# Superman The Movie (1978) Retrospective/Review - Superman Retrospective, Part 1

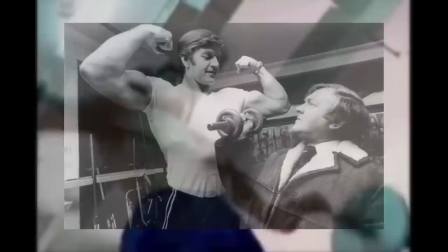[12:25]
To get in shape for the role, the producers hired David Prowse,
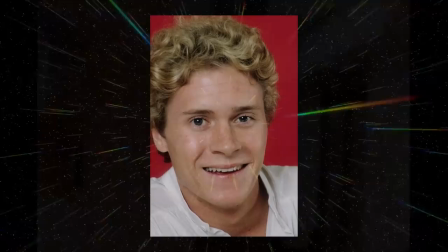[12:29]
the famous bodybuilder who played Darth Vader in the original Star Wars, to train Reeve for the role.
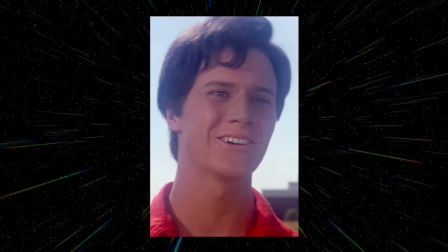[12:35]
To play the young Clark Kent in Smallville, the producers cast Jeff East, albeit in heavy prosthetic makeup to closer resemble Christopher Reeve.
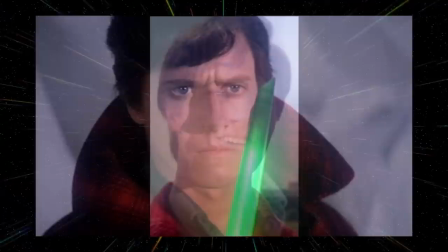[12:44]
Initially, East used his real voice in the scenes, but was later dubbed over by Reeve without his knowledge.
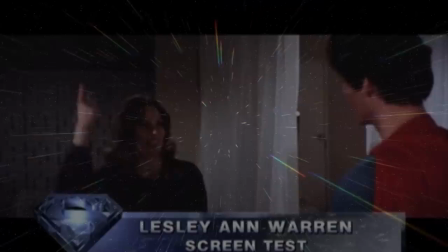[12:50]
This was something which apparently greatly upset the actor at the time.
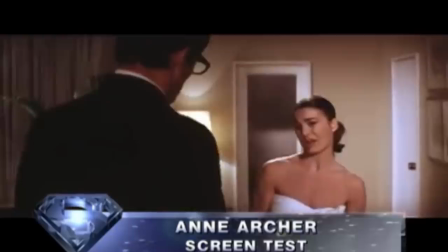[12:54]
Among those considered for the crucial role of Lois Lane were Leslie Ann Warren and Ann Archer, who both screen-tested with Christopher Reeve. But it was Margot Kidder who immediately won over Richard Donner. So this girl came in, and, I mean, she didn't walk in the door, she tripped in. Margot is a klutz, a Bourne accident waiting to happen. I remember being quite nervous, looking over at Superman, who was the skinniest,
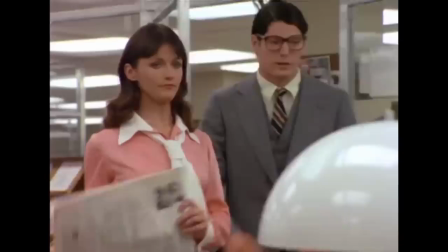[13:23]
dorkiest thing I'd ever seen and going, that's Superman? This is, something's wrong with this picture.
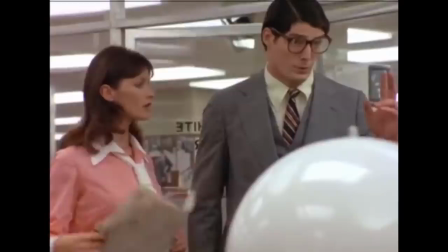[13:29]
It was quite a project with Margot, but her charm shined through and made her very lovable, very adorable. And audiences really responded, I think.
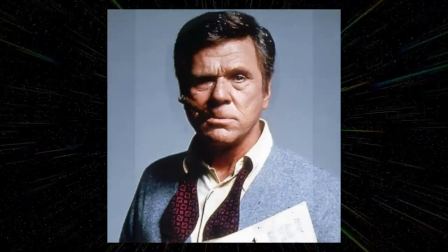[13:38]
To fill out the other roles of the Daily Planet were Mark McClure, known for Freaky Friday and I Wanna Hold Your Hand, and the legendary Jackie Cooper as Perry White, who was a last-minute replacement in the role after the original actor Keenan Wynn suffered a heart attack.
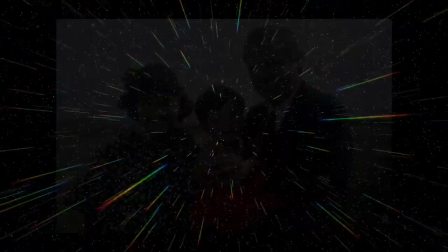[13:53]
Completing Lex Luthor's gang of criminals were Ned Beattie as Otis and Valerie Perrine as Miss Teschmacher.
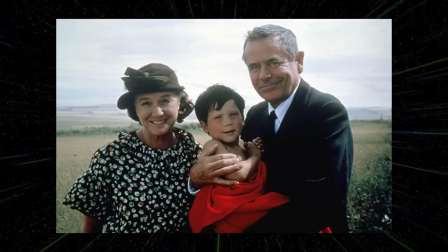[14:00]
Meanwhile, Glenn Ford was cast as Jonathan Kent and Phyllis Thaxter was cast as Martha Kent, though in the film they are only credited simply as Pa and Ma Kent.
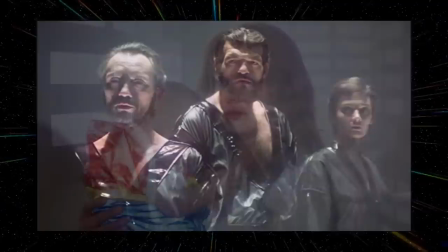[14:10]
Back on Krypton, Susanna York was cast as Superman's mother Lara L, though only credited as Lara.
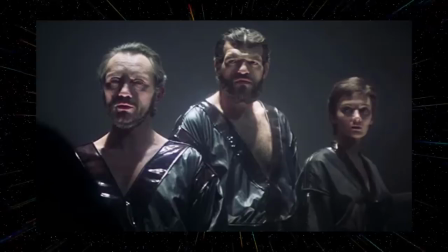[14:16]
To play the evil Kryptonian insurrectionists, Terence Stamp was cast as General Zod,
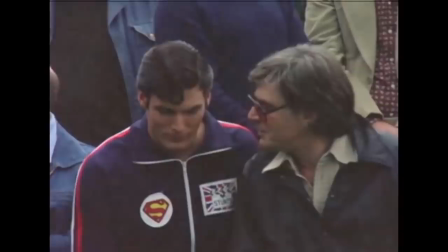[14:23]
Sarah Douglas as Ursa, and Jack O'Halloran as Non.
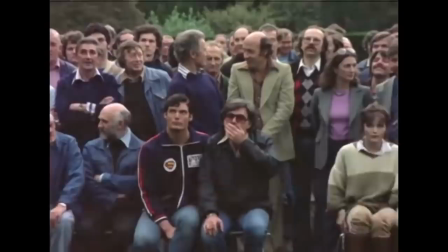[14:27]
With the cast finally in place, studio and location secure, and a promising start to the special effects work,
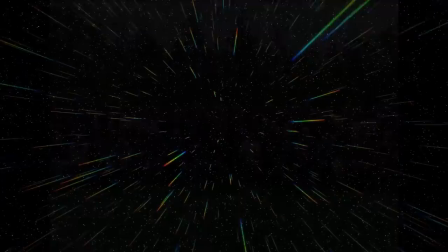[14:34]
filming began on the 28th of March, 1977.
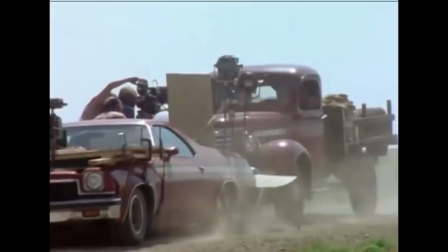[14:41]
The scope of principal photography was enormous. Shooting the two movies back-to-back would eventually take 19 months,
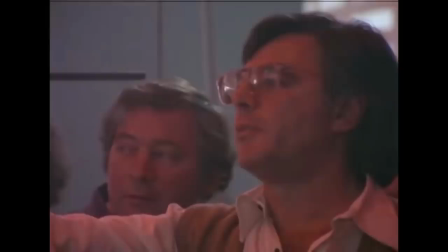[14:50]
and 11 units shooting simultaneously across three continents, with over a thousand crew members.
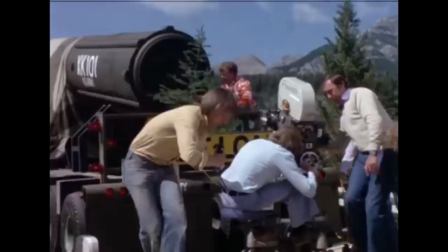[14:56]
It's no surprise then that Superman became the most expensive film production in movie history at the time.
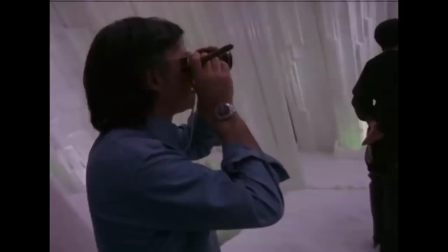[15:02]
Filming began at Pinewood Studios,
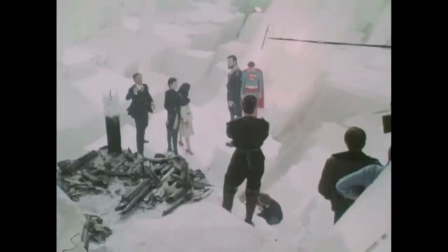[15:04]
where the Fortress of Solitude and related Krypton sets were built at the famous 007 soundstage, and even spilled over into Shepperton Studios.
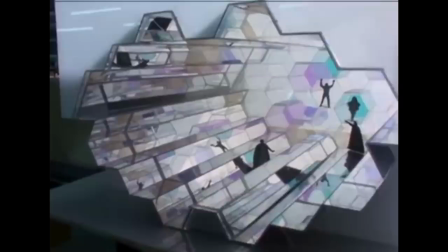[15:12]
Production designer John Barry researched the Superman comics, and found a preoccupation with the crystal motif related to the famous varieties of kryptonite.
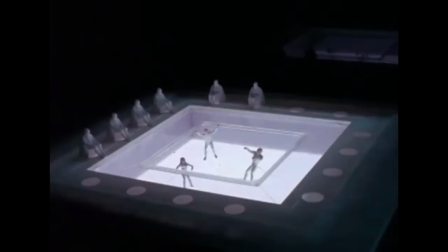[15:21]
He suggested to Donner this crystal motif be expanded to all Krypton-related settings,
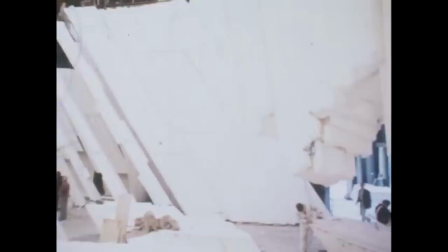[15:27]
making the fortress and the interiors on Krypton all resemble the inside of crystals.
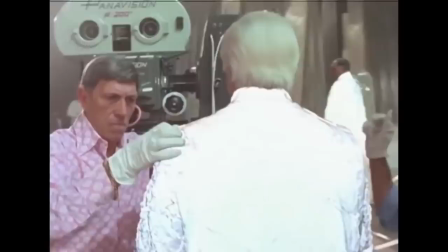[15:32]
Donner loved the idea, which also inspired costume designer Yvonne Blake to create something which would give the Kryptonians an almost angelic quality. She sourced a material from the company 3M, which built cinema screens.
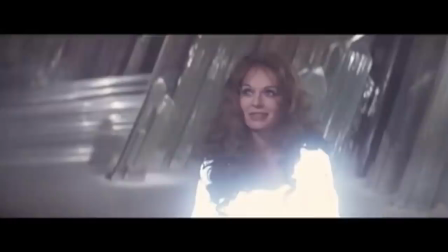[15:45]
It was a highly reflective material made out of thousands upon thousands of minuscule glass balls.
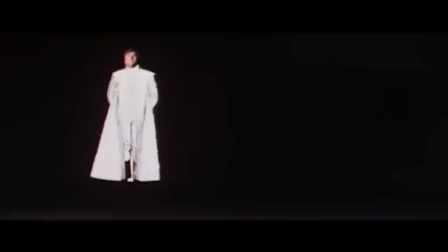[15:52]
After the costume department spent weeks sewing these glass balls into the costumes, they would be lit by bouncing a white light onto them, creating a bright glowing effect.
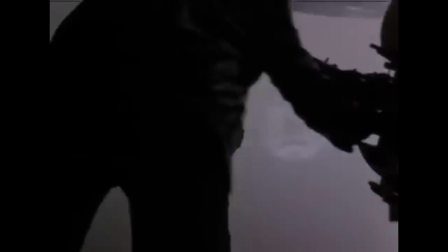[16:01]
While filming the Krypton scenes,
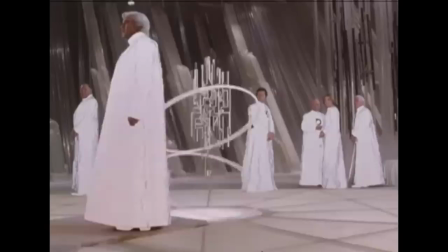[16:03]
Marlon Brando was famously lazy, refusing to learn lines and instead reading them off cue cards and even off baby Superman's nappy.
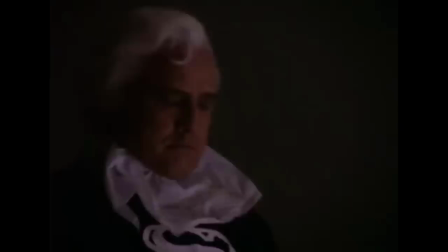[16:11]
He even admitted to not having actually read the full script.